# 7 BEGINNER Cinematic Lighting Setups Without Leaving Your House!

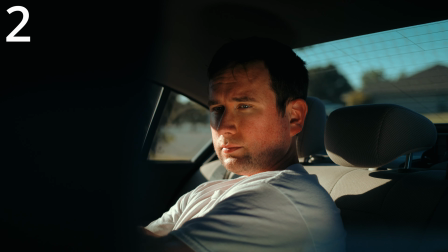Here is 7 different ways you can film yourself at home and look cinematic.
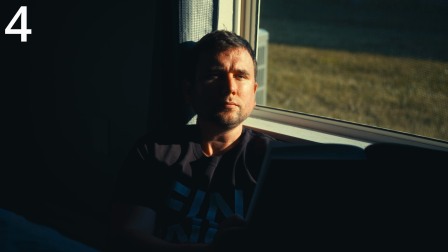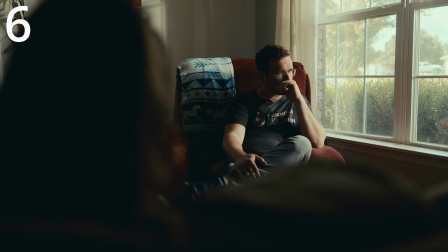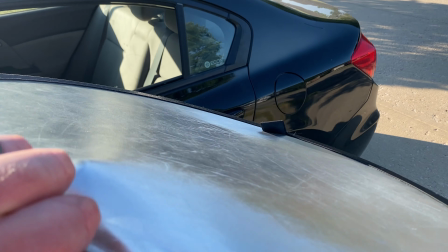This video will include behind the scenes video for lighting setups and overall
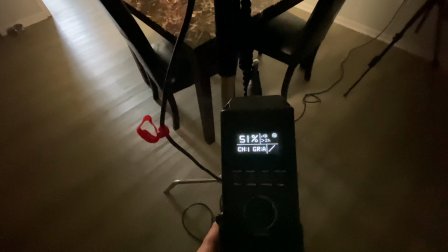cinematography as it applies to making yourself look cinematic at your own home.
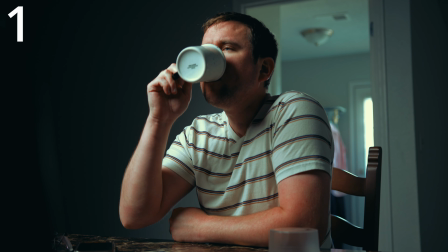Here's how I created a cinematic looking image right inside our own kitchen.
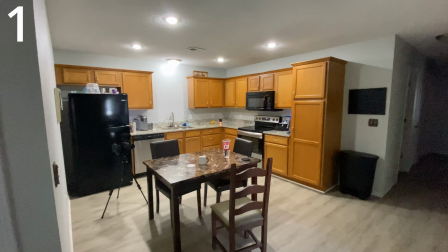Here's everything with no lights adjusted. The first thing I'm concerning myself with is just creating depth in the background and creating leading lines.
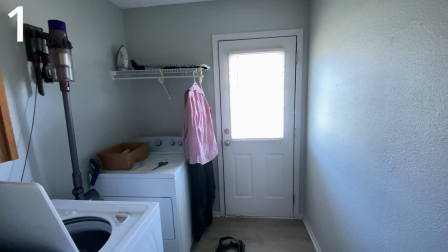To do this, I'm going to open up our laundry room door. This also reveals a light coming in, and this will kind of act as our backlight.
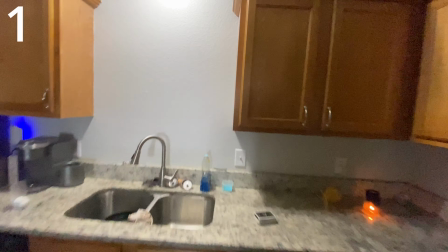We're going to go in the kitchen and we're going to turn off the kitchen light, and then we're going to turn off the light above the sink.
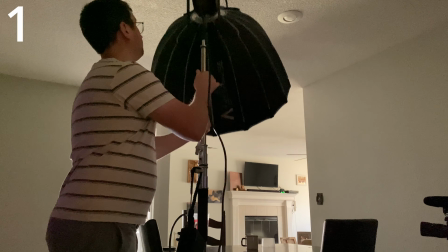I'm going to take this Aputure 300D Mark II, and this is going to be our main key light and also our eye light.
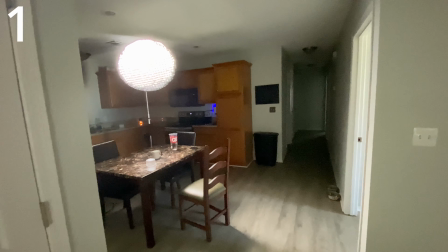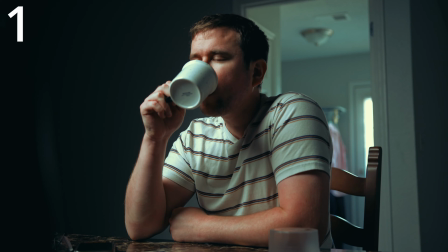This is how I created a cinematic image right inside our kitchen.
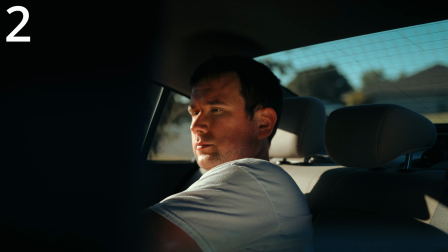Here's how I created this very cinematic looking shot inside my car in my driveway.
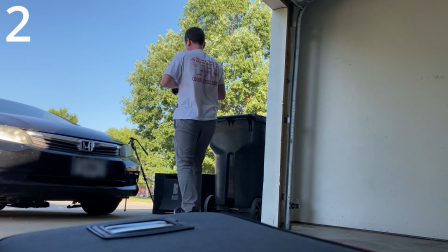This is a light we're working with. The sun is not all the way set. It's not in the greatest position.
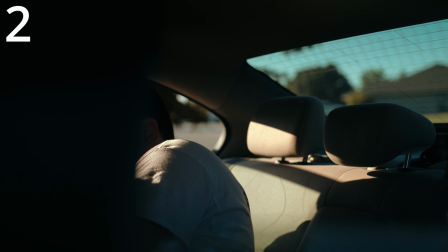Once I have that set up, I'm really just using the sunlight to light myself,
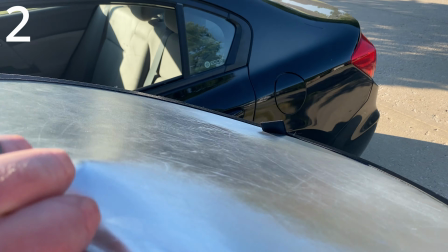but what I'm finding is that I need just a little bit more exposure so that I don't just disappear into darkness.
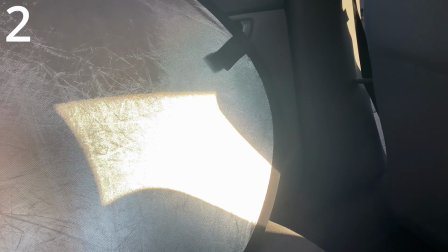So I'm taking this 5-in-1 reflector on the silver side,
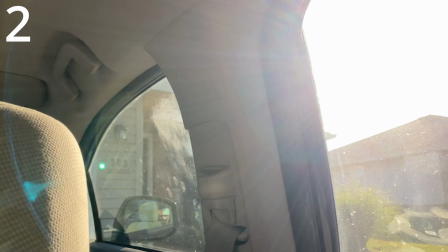and what this will do is it'll bounce back a sliver of sunlight into my face and into my eyes,
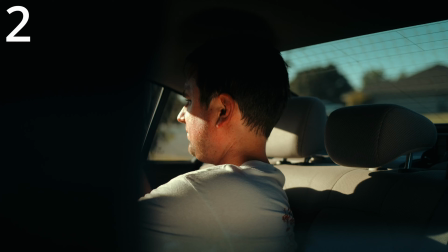giving me that catch light so I can kind of pop more from the background. And that is how I created this cinematic shot right in front of my house in my driveway.
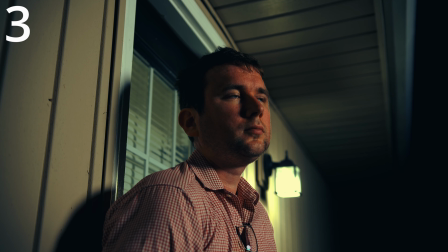Here's how to make this cinematic shot right outside your home. This is our side yard.
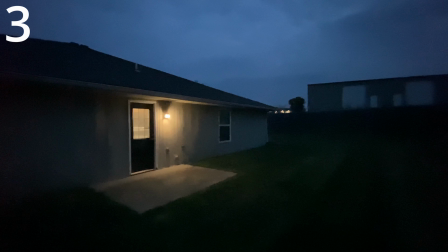As you can see, there's just one source of light, which is the light coming through the door and the little lamp above our door.
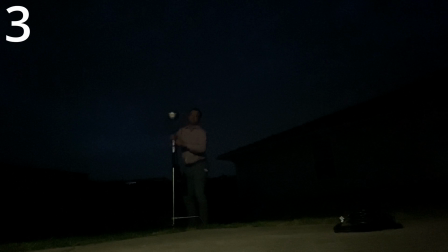Everything else is just falling into darkness.
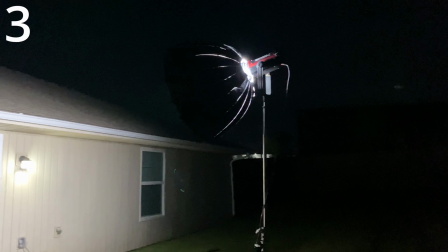We're going to set up an Aputure 300D Mark II with a dome softbox.
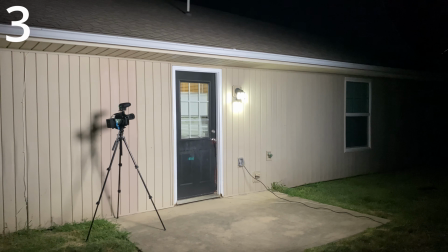This is just going to raise the overall ambience, and so our shadows won't be just pitch black.
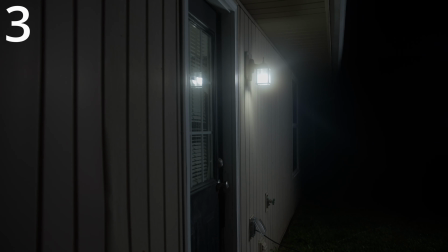The next thing we want to do is change our ISO from 400 to 100. That's going to give us more details in the shadows.
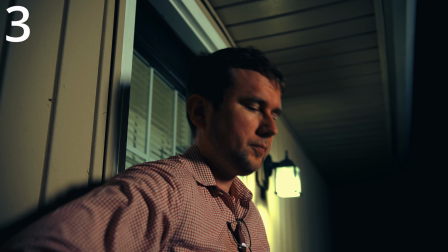Notice how the dome light gives my eyes a little bit of a catch
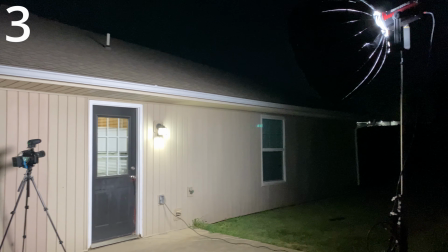light, and the dome light overall just gives it a natural look like this light's actually coming from the lamp by the door.
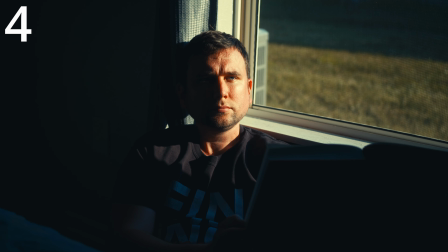Here's how I created this cinematic image right inside our own home. This is without any lights.
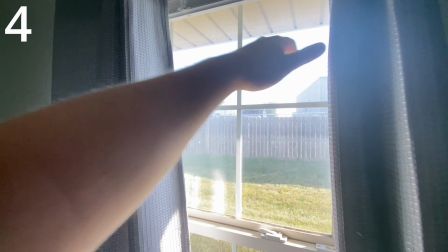So the first thing I'm going to do is go over to the curtains and open those up. That's going to be our key source of light, the sun coming in.
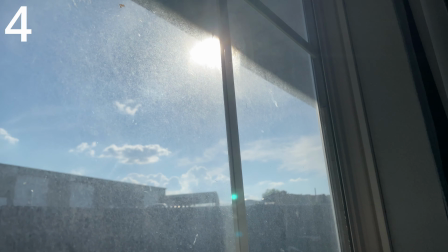And as you look at the window, you can see the sun is still pretty high in the sky.
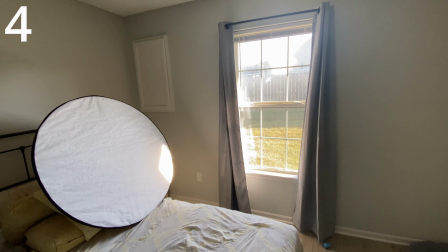So I'm going to bring in this 5-in-1 reflector, and that's going to try to bounce back some of the sunlight on the shadow side of my face.
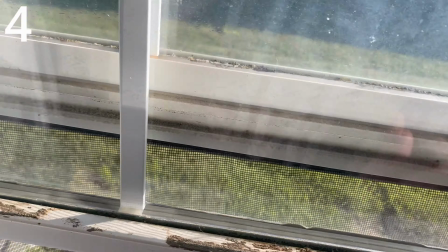To make for sure I'm not casting shadows on my face, I'm going to actually raise the window.
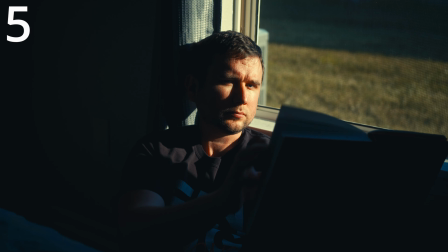It's pretty hot outside, so got to make this one quick. Here's how I created a Filmic candlelit scene.
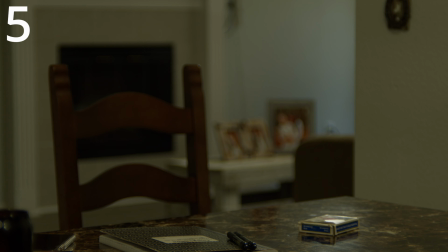First, here's our area with no lights adjusted. The first thing we're going to do is turn the kitchen light off.
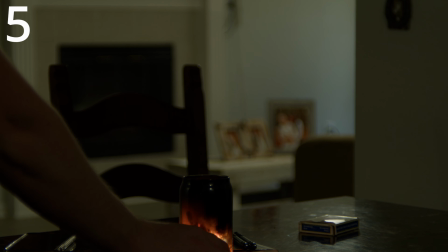We need to have a reason for having this candlelit in our shot. So we light a candle and move it onto the table.
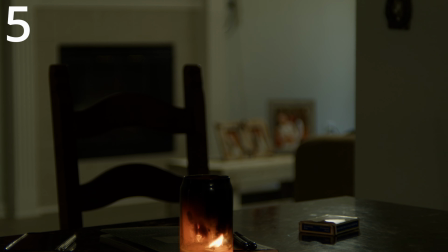This light isn't going to be strong enough to light the whole scene, so I use a Aputure MC on the fire setting.
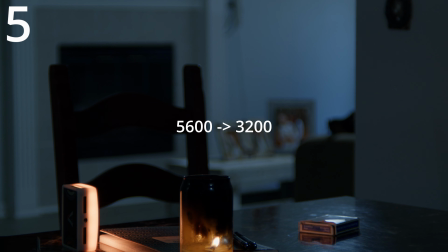This amplifies the fire look. Change our white balance from 5600 down to 32.
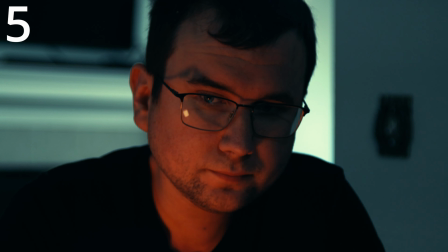This takes any light in the background and makes it more of a blue color. And that's how we get our Filmic candlelit scene.
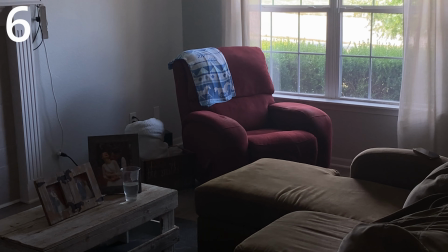Here's our living room before any lighting is done. It's dark. Here's after.
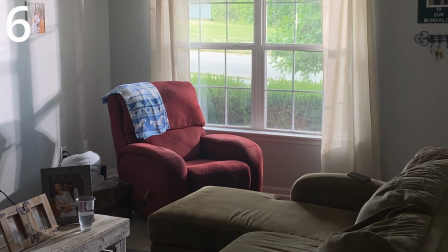But where's the light coming from? To actually see the lights, we got to go outside. Here we have 2 Aputure 300D Mark IIs.
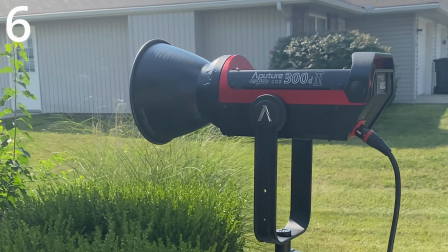One's higher up pointed down. This mimics the sun. And then we have one on the right, and this is going to be to just filling out the living room.
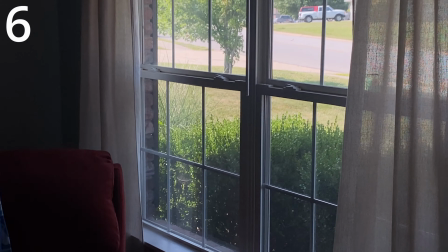What makes this lighting setup so effective is that all the light is actually just coming through the window.
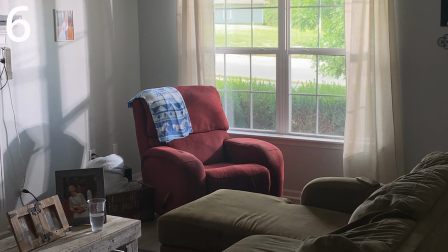So the audience buys that as realistic lighting.